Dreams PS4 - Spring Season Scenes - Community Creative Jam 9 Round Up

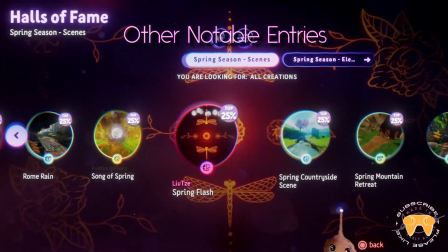So those were the voted 10 top entries into the spring season's scenes community jam.
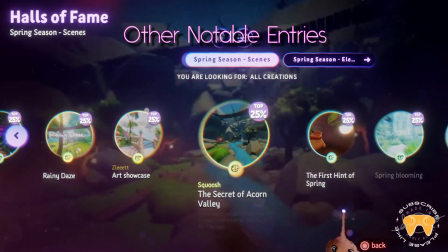There were still many more amazing entries that didn't quite make the top 10.
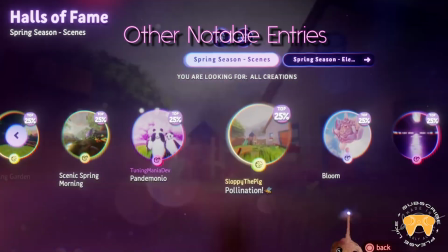Obviously there was loads of entries, and also the way the voting kind of works, it may have been that some of these levels that didn't quite make it just didn't get enough plays.
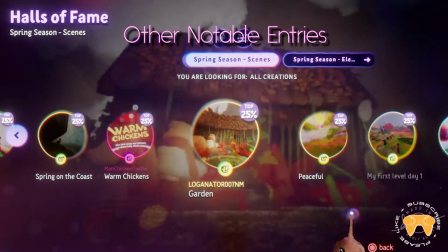I hope you let me know what you think about all the contest entries or which ones you liked in the comments below.
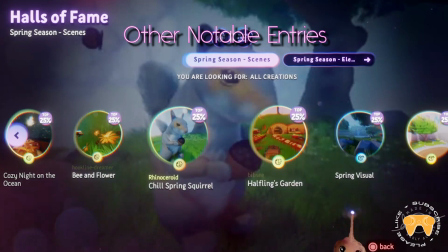So here are some of the other entries that I really like in this jam. So without further ado, let's take a look at some of the other notable entries.
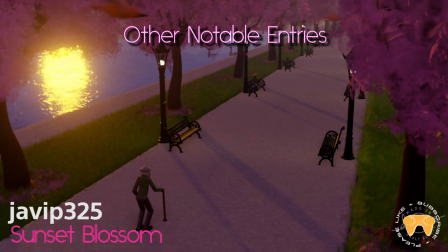I'm going to start off with looking at Sunset Blossom by Javip325. I really love this scene. It's a very nice calm parkland with an old man going for a stroll. It's really beautiful. I really like the sunset as well. One thing that I would have liked improved upon on this is to have the old man actually walking through rather than just have him stationary there.
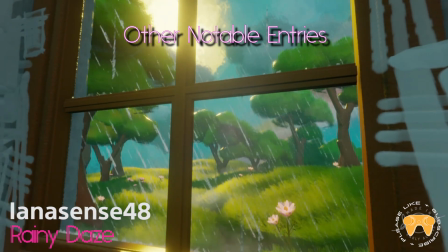Next up, I'm going to have a look at Rainy Daze by Innocence48. Provided a really great spring vibe with both the good and the bad. You've got the sunlight coming in, really nice sun outside of this window, while at the same time you have, you know, springtime.
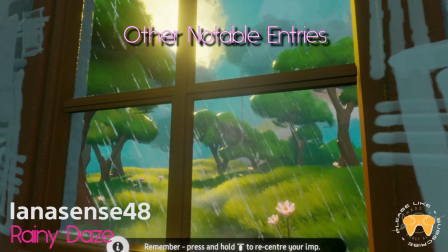There's still lots of rain coming along as well to give life, like that little plant as well. So this was a very great scene in my opinion, very much encapsulating spring.
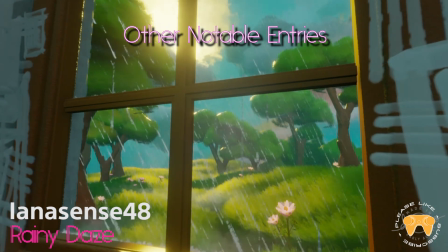Maybe one of the only things that I didn't quite like about it was the level of detail of the curtains don't seem to match the rest of the scene.
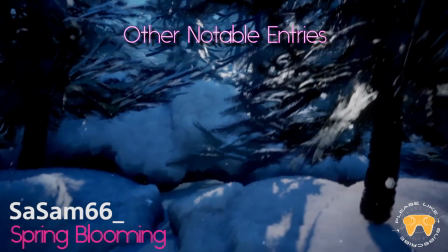It sort of makes it seem like, but aside from that, a very nice scene. Another notable entry is Spring Bloom by Sesam66.
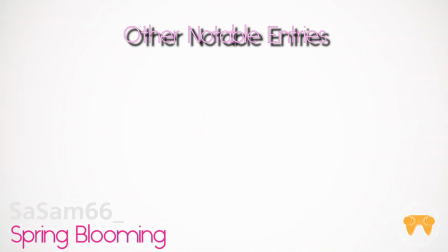And this was a very interesting entry actually. I really liked it because it showed a transition
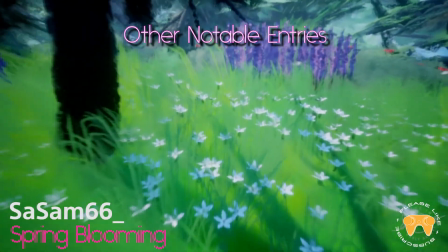transition from the snow-covered area of a forest to going into spring, how the snow actually melts and how this plant life actually grows up and blooms.
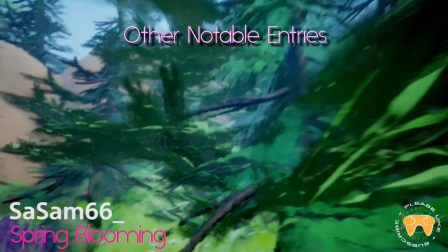So that is actually really, really cool. This oozes the whole spring vibe in my opinion, with all that life bringing and being in the woods.
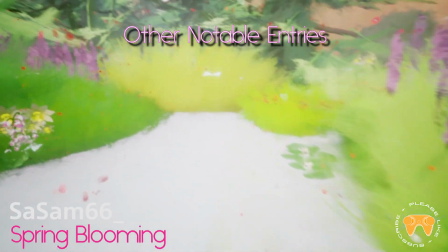And I liked how the camera panned through the woodland rather than just being one stationary scene.
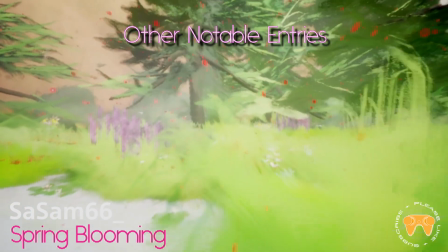It actually helps bring a more sort of story or immersiveness to it, and I like those lots of life in this whole scene.
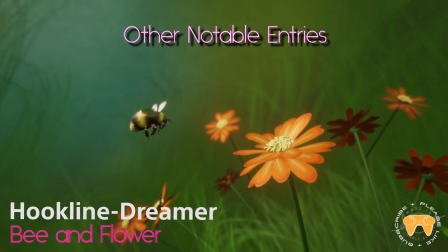Next is probably my favourite of the whole spring jam entries, and this was Bee and Flower by Hookline-dreamer. This would have been my first place choice. It's a very nice and simple scene of a bee coming up to a flower to collect pollen.
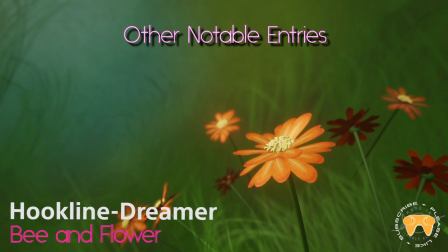This, to me, you can't get much more spring than that. Bee is very much a spring-like thing going up. Bees are everywhere in spring, helping bring more life to the world. And I just love the detail of both the flower and the bee as well. And there's great lighting. And the motions of the bee coming in as well, it just makes it feel so much better than just a still shot as well.
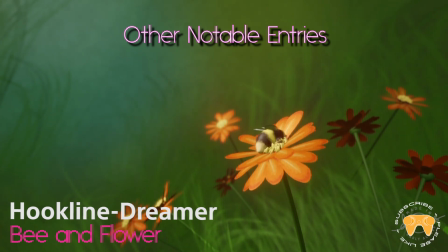So this would have been my first place choice, although it didn't even make the top 10, because it just encapsulates everything that I feel is great about spring.
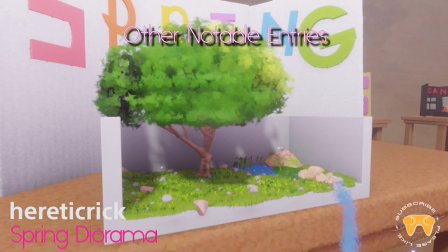Next up we have Spring Diorama by hereticrick. I really love these diorama settings, as you might already be able to tell when I was going over one of the earlier entries. So this is very much a different kind of diorama. This is much more highly detailed, it's very beautiful, and the landscape is very cool inside that diorama box.
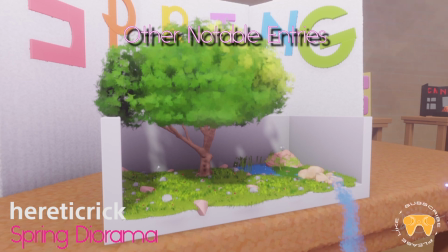And I find it really interesting how it sort of overflowed the box as well. You know, the water's rushing out, the tree actually is growing beyond the box confines, and it's always nice to see a slightly different angle, a different take on the expected theme.
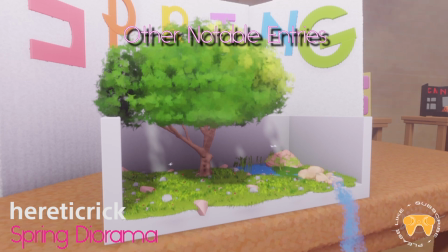So obviously spring, you see the expected theme of the spring inside the box as well, but you're putting it in a setting that is not what you'd normally think of for spring.
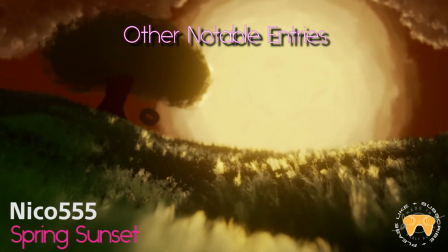So this was a really great entry in my opinion. And finally we have Spring Sunset by Nico555. This was a very artistic angle to make this scene. I really like this whole sunset. The sun may have been too big actually for my opinion, but it looked very nice. Really like the motion of the tire swing on the tree and the vast green landscape.
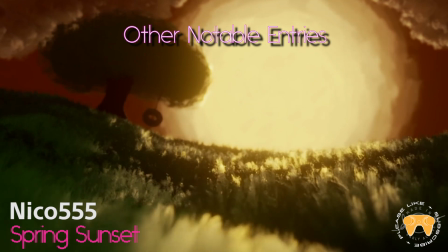That was very good, and it really gives you a sense of going outside to go play out in the countryside because it's spring kind of thing. That's what I really like about this scene. There are many more actually notable entries in the CCJ.
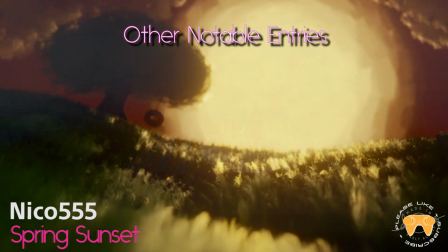Definitely check them out yourselves. These are just my shortlist collections of the ones that I really loved.
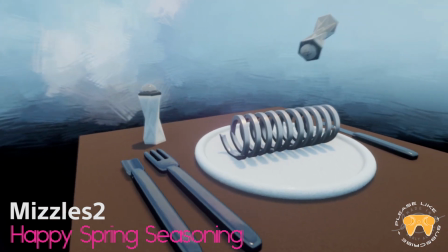For a little bonus entry, there was a Happy Spring Seasonings by Mizzles2,
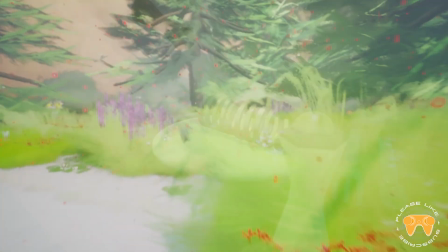the obvious humor entry of your seasoning, your spring, your metal spring.
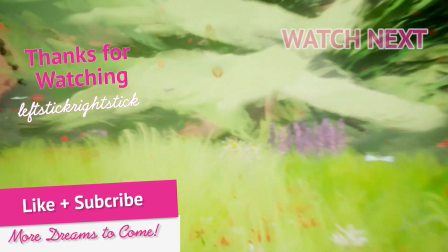But I hope you guys enjoyed this video. Don't forget to stay tuned to leftstickrightstick for more Dreams content.